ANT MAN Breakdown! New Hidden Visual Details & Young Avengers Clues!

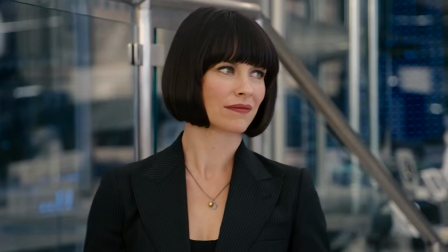Scott Lang takes the torch in this movie, but in this moment, Hope Van Dyne forces this smile at this history because she knows she's more worthy of that torch.
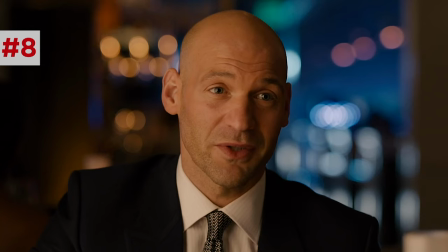Though later, the wrong choice Pym's successor foreshadows Hope's ascendancy as the Wasp.
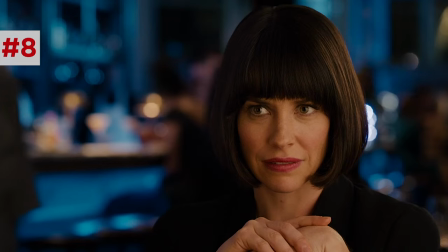"Because his failures as a mentor, as a father, forced us to spread our wings."
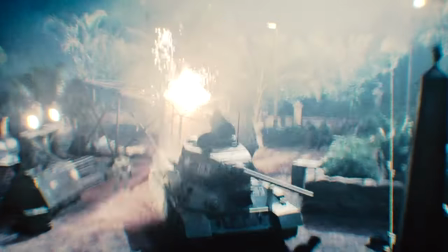And on a meta level, this whole movie is a torch passed on. Pym's flashback mission here was from the film's original prologue that would have showed Hank in Panama in the 60s.
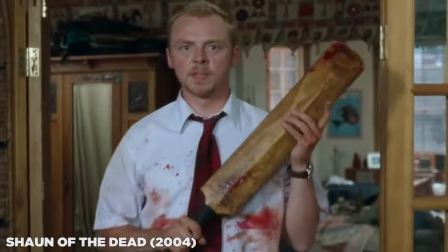One of the many sequences from the movie's original writer-director, Edgar Wright, director of the Cornetto trilogy, Scott Pilgrim, who developed his version of Ant-Man over a decade.
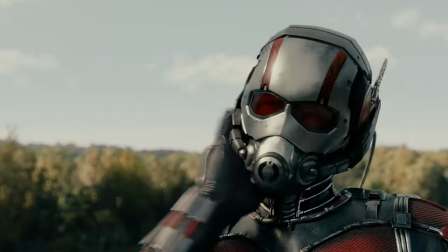But disputes over this movie's connectivity to the MCU led to Wright and his partner, Joe Cornish,
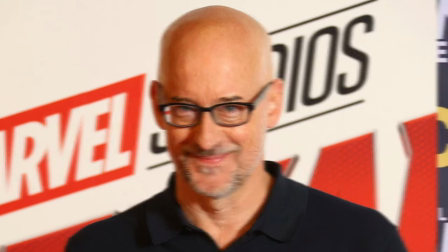leaving and being replaced by director Peyton Reed and Adam McKay, who rewrote the script with Paul Rudd.
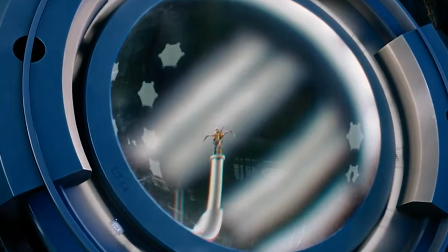Thus, the complicated writing credits on this movie, Darren unveils the yellow jacket suit, which was originally an alternate suit worn by Ant-Man in the comics.
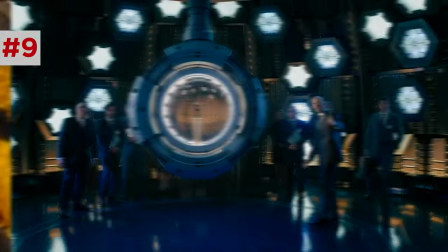The texture of the suit and the vault windows take a hexagonal honeycomb pattern.
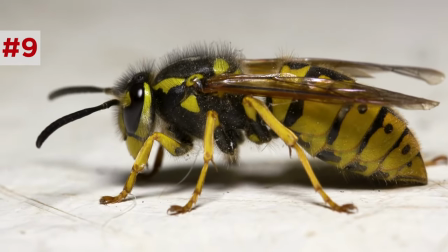Yellow jackets are often confused with bees, but they don't make honey, maybe reflecting Darren's failure to appreciate his own tech.
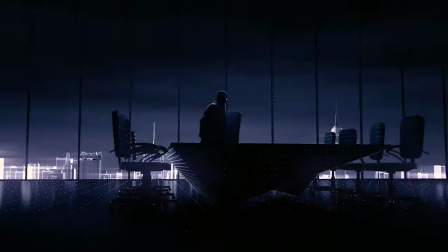In the promo video, the yellow jacket assassinates targets, and notice this blaster sound effect.
To carry out protective.
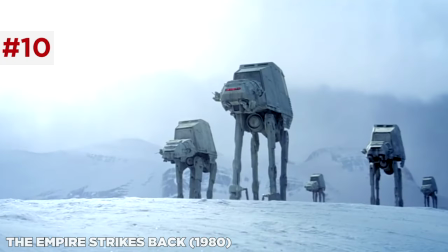The sound designers use the sound effect of the AT-AT blasters from The Empire Strikes Back. And you can hear the sound again in the final fight.
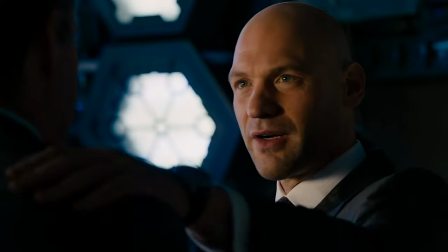Poor Frank is our Admiral Mahdi in this scenario, with Darren putting his hand on his shoulder to signal his horrific murder,
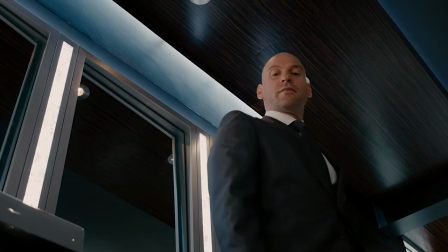the most haunting and disgusting death of the MCU to date, which, yeah, really triggered me when he pats Hank the same way later.
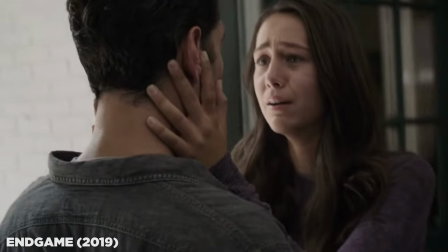Scott crashes the birthday party of his daughter, Cassie Lang, an older version recently played by Emma Furman in Avengers Endgame, perhaps the future young Avengers stature.
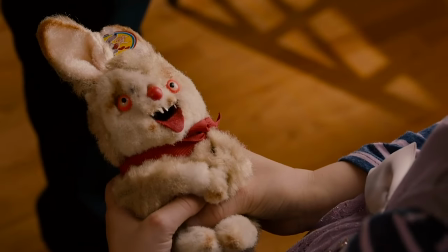Scott gives her a terrifying rabbit.
You're my bestest friend. He's so ugly.
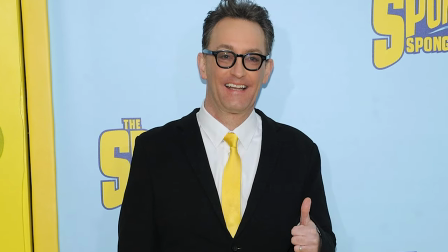The voice of this rabbit is actually a cameo by SpongeBob voice actor Tom Kenny. Luis tells Scott about the job using his hilarious telephone bit.
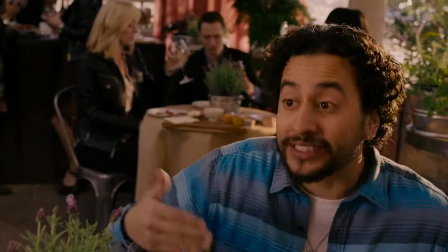He tells me that she's working as a housekeeper now, right? And she's dating this dude Carlos, who's a shot caller from across the bay.
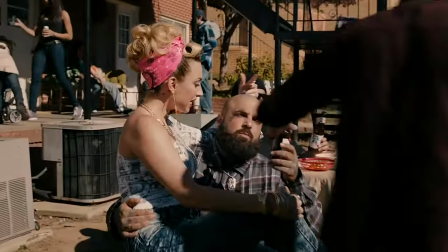And she tells him about the dude that she's cleaning for, right? That he's like this big shot CEO that is all retired now, but is loaded.
And I will repeat my call for every MCU film to proceed with an opening short of Luis recapping the previous events.
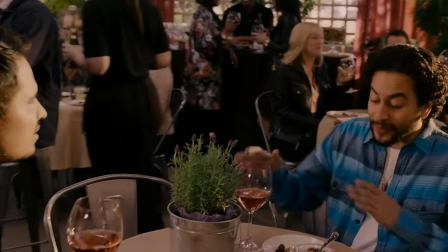And the jazzy 7-4 time signature heist music that plays here later inspired the
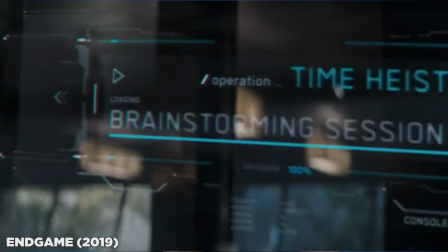similar jazzy heist theme that plays during the Endgame time heist planning sequence.
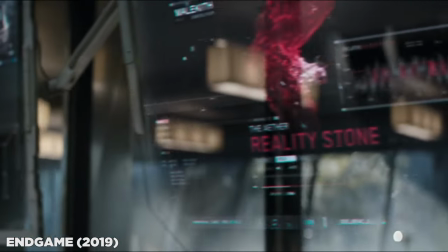How works. Now we gotta figure out the when and the where.
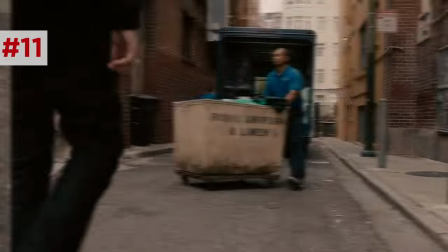When Kurt picks up the cleaning crew uniform, the company is Berg Uniform and Linen, a nod to the movie's art department head, Susan Berg.
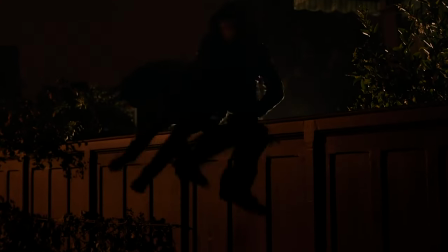Tom breaks into Hank's house and finds the Ant-Man suit.
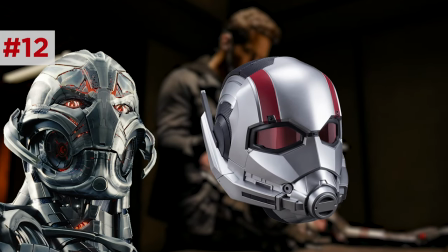The helmet design actually resembles Ultron's head because the designers based it on the fact that in the comics, Ultron was created by Hank Pym, but not in the cinematic universe.
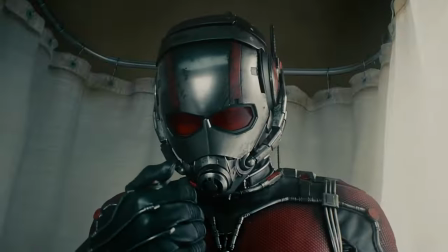Scott puts on the suit, triggers the Pym particles, and shrinks.
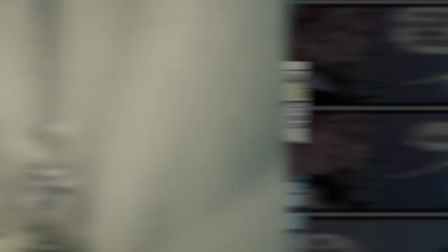The designers of this movie display the resizing with these ripple lines, inspired by Ant-Man's resizing in the comics, which was based on stop-motion photography and multiple exposure shots.
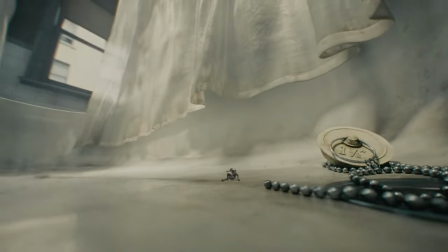When shrunken, they fill the surroundings with dust mites, floating particles, as the world would look from a smaller vantage point, based on macro photography.
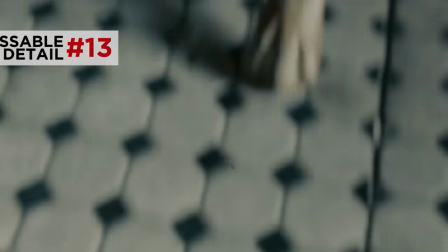And when he lands outside the tub, he cracks the floor tile,
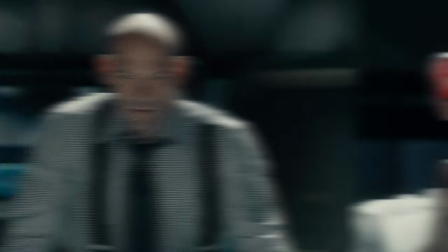because this movie establishes the bonkers physics of shrinking an object by reducing the distance between atoms while maintaining its weight and density.
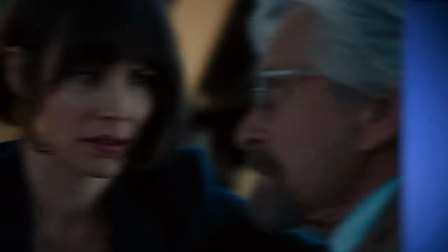Yet somehow Hank can carry the weight of a tank on his keys. Yeah, there's a reason Ant-Man logic is the most frequently requested topic for big questions.
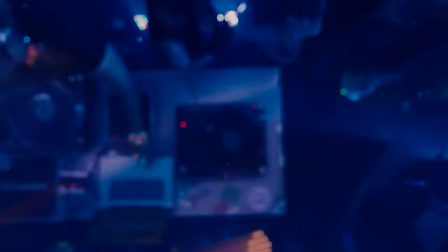Scott tumbles through his downstairs neighbor's rave in a vacuum and a mouse!
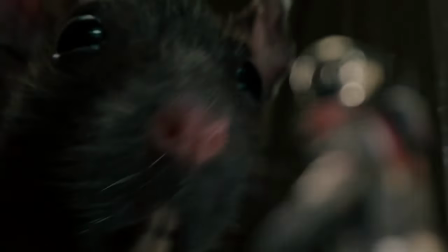All this scrambling through a shower and running into a mouse were inspired by Ant-Man's first adventure in 1962,
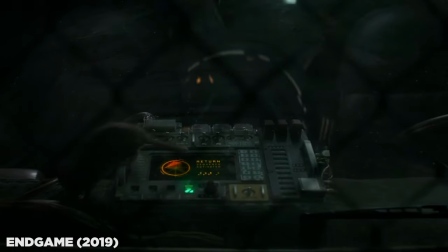and some have wondered if this mouse is the same rodent in Endgame that scurried over the van controls to release Scott from the quantum realm and save the universe. I love the idea, but it's unlikely. They have a lifespan of 2 to 3 years, and Scott's return in Endgame was 8 years after this.
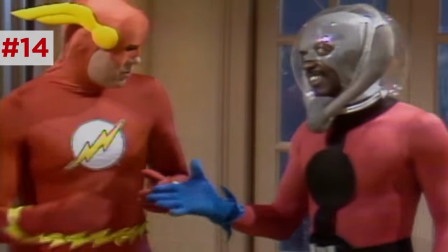There's a cameo by Garrett Morris, who was technically the first actor to play Ant-Man on screen in a 1979 SNL sketch.
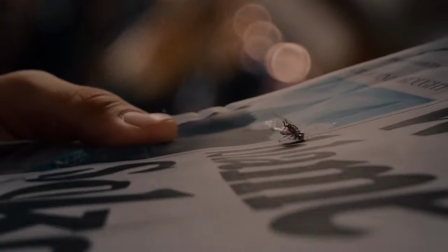Hank helps Scott escape from jail, and he runs across a newspaper with this headline: "Who's to blame for Sokovia?
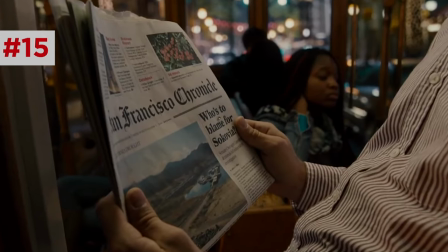Senate Oversight Committee demands independent investigation."